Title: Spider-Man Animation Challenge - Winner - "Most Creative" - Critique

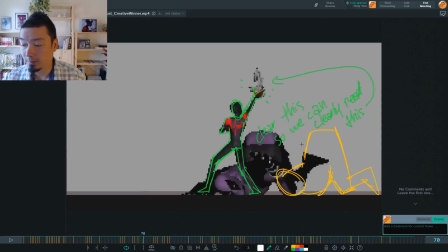By the time we're here, the bad guy's way out here. You got all this space in between, and this moment where he grabs the gun is really highlighted and easy to see.
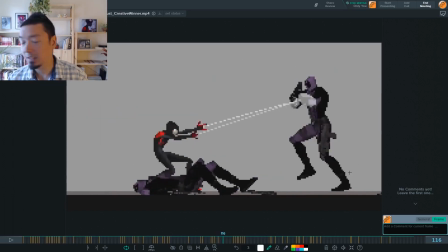And then this guy becomes a problem again
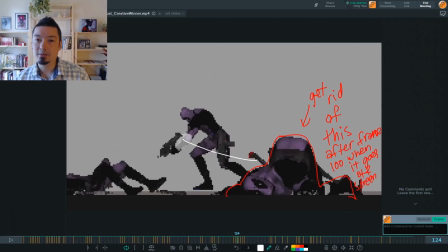when we miss like one of the coolest moves he does in the whole piece right here because this guy's in the way.
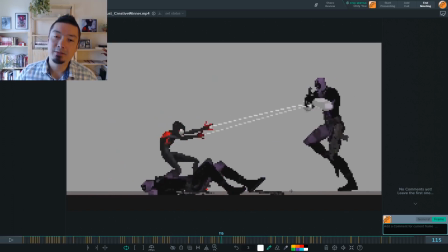I don't think it matters for continuity that once the camera moves back over that we see that guy again.
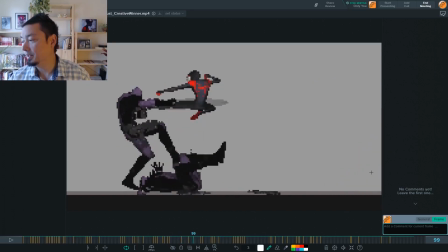As soon as this guy slides off the screen, once he's all the way gone here, I would just get rid of him. So he never comes back.
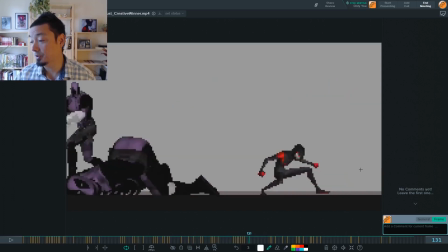Once he's off the screen, he's gone. And that'll just really clear up this area here where Miles slides underneath.
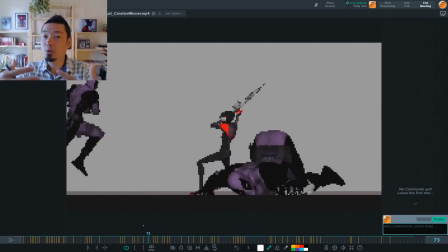Now from here, we can sort of narrow it down a little bit more and get into posing stuff and some spacing stuff.
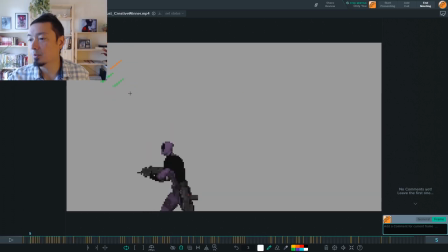Okay, first thing is that this green color, this is where Miles's foot is as it tracks through space. And you can see around here in the middle of Miles coming in like this, he actually sort of hangs in the air a little bit.
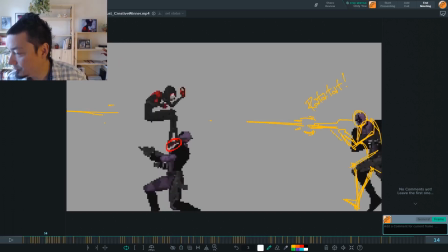He should basically be picking up speed as he comes in. Here's just a minor little thing right here where his foot is coming off the soldier.
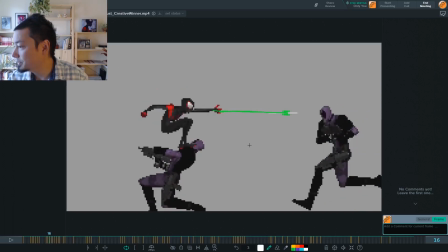So that's just a little cleanup thing. And then yeah, the webs. So it's super clear what's happening.
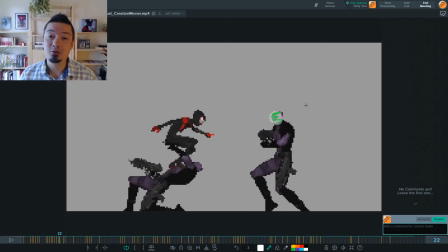Miles is shooting the guy in the face and then shooting the other guy in the knees and covering him with webs.
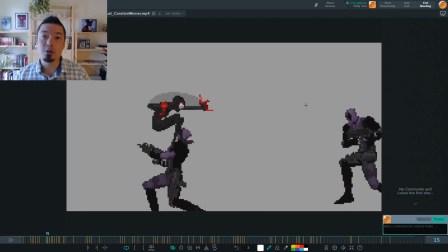It's super clear. But as I was framing through it, one thing I wasn't sure of actually, is he shooting like multiple web bullets or what?
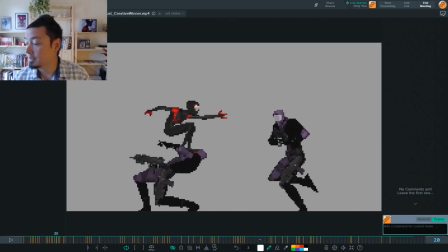And then as I started framing near the end,
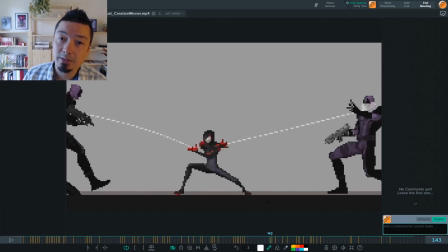I realized it could just be the process you're going through to pixelate the animation is actually what's causing that illusion that I was seeing in the beginning. Because I was noticing when I looked at these ones where it's quite clearly a full web. It's not like a web bullet or a web shot or anything like that, but it still is a broken line.
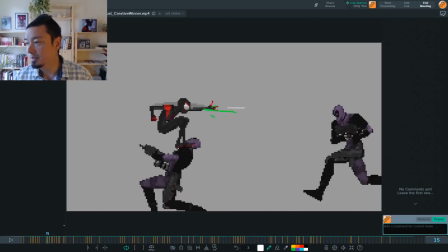So what I would do after you're done rendering it out in this way, I would just go through and sort of hand draw your web stuff so that it's super clear what we're looking at.
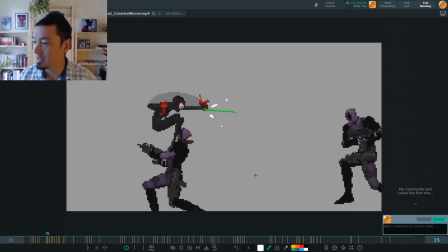And this is just an idea, but it might be fun to just add some little like web squirt stuff coming out of there just to emphasize those frames where the web is exiting the web shooter.
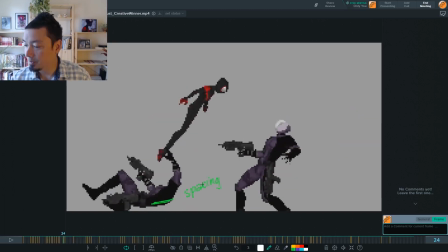Looking down here now, just another little spacing thing where we're moving down, and then he just kind of hangs in the air for one frame, and then a big pop down.
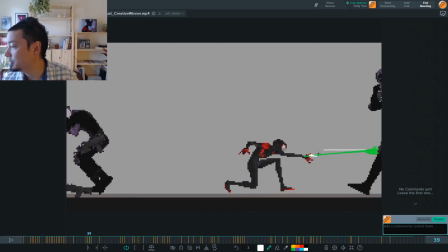So I just clean that up. Okay, here again, just some notes to clean up the pixels.
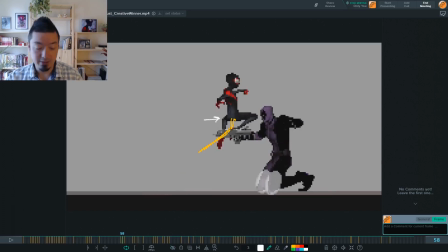Here is just a little posing thing. This back leg is feeling just a little awkward, and it kind of has like a strange foreshortening on it. So I don't know if this would necessarily be that much better of a pose, but I might bend it this way. And here too, adding extra anticipation for that kick, bringing it out super far to add more power to the kick when it hits.
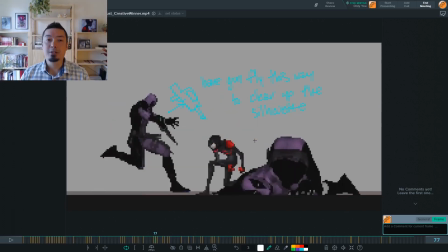Okay, so here's another interesting one.
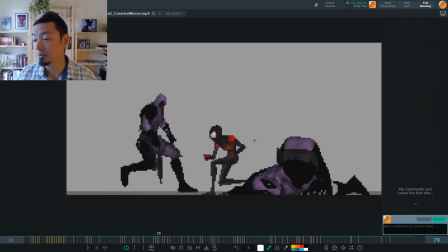I didn't know until I was framing through this that Miles throws this gun into his crotch.
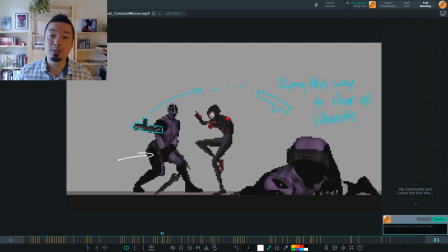Because this pose just never read to me at speed. I thought he was just getting hit in the stomach, or I don't know. All I knew is that he was getting hit, like right after that Miles is kicking him in the face.
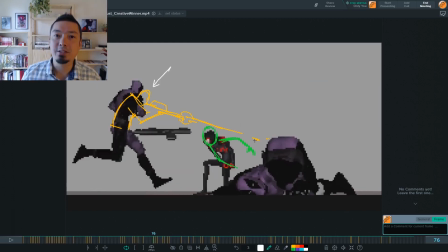It actually is kind of fun when you frame through something and you see stuff you didn't even notice it was happening when it was playing at regular speed. But this is one of those things where I feel like it would actually be better if it was easy to see and you read it right away, because it's funny and it's a good idea. This pose actually is,
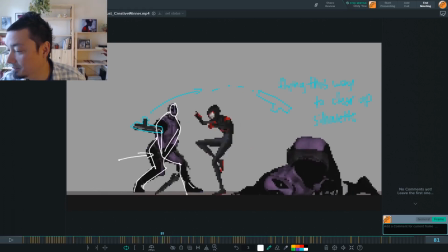it's pretty clear, and it's kind of a universal pose for having gotten hit in the crotch. So I was wondering to myself, why didn't I see it? How could I have not seen this? So what I think it is that there's two guns involved. There's the gun that Miles threw, and then there's the gun that the soldier's dropping. And we only have a few frames to see this pose.
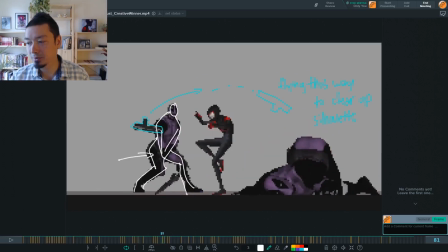And during all of those frames, the guns are interfering with the pose. What I would try, when he gets hit, have this gun fly away.
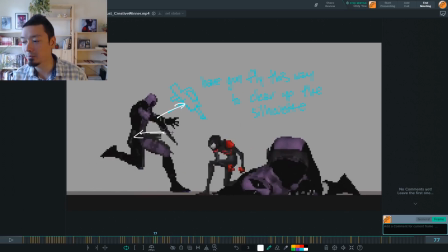Have it fly over Miles' head, away from the silhouette. Have him hit this pose really quickly. Right now, he gets hit, and then we have 1, 2, 3, 4,
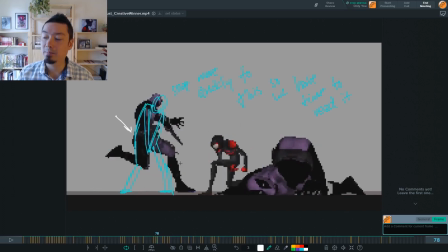3 to 4 frames before he actually hits that pose, but this moment happens so quickly, you could just hit him and then just pop him right into that pose.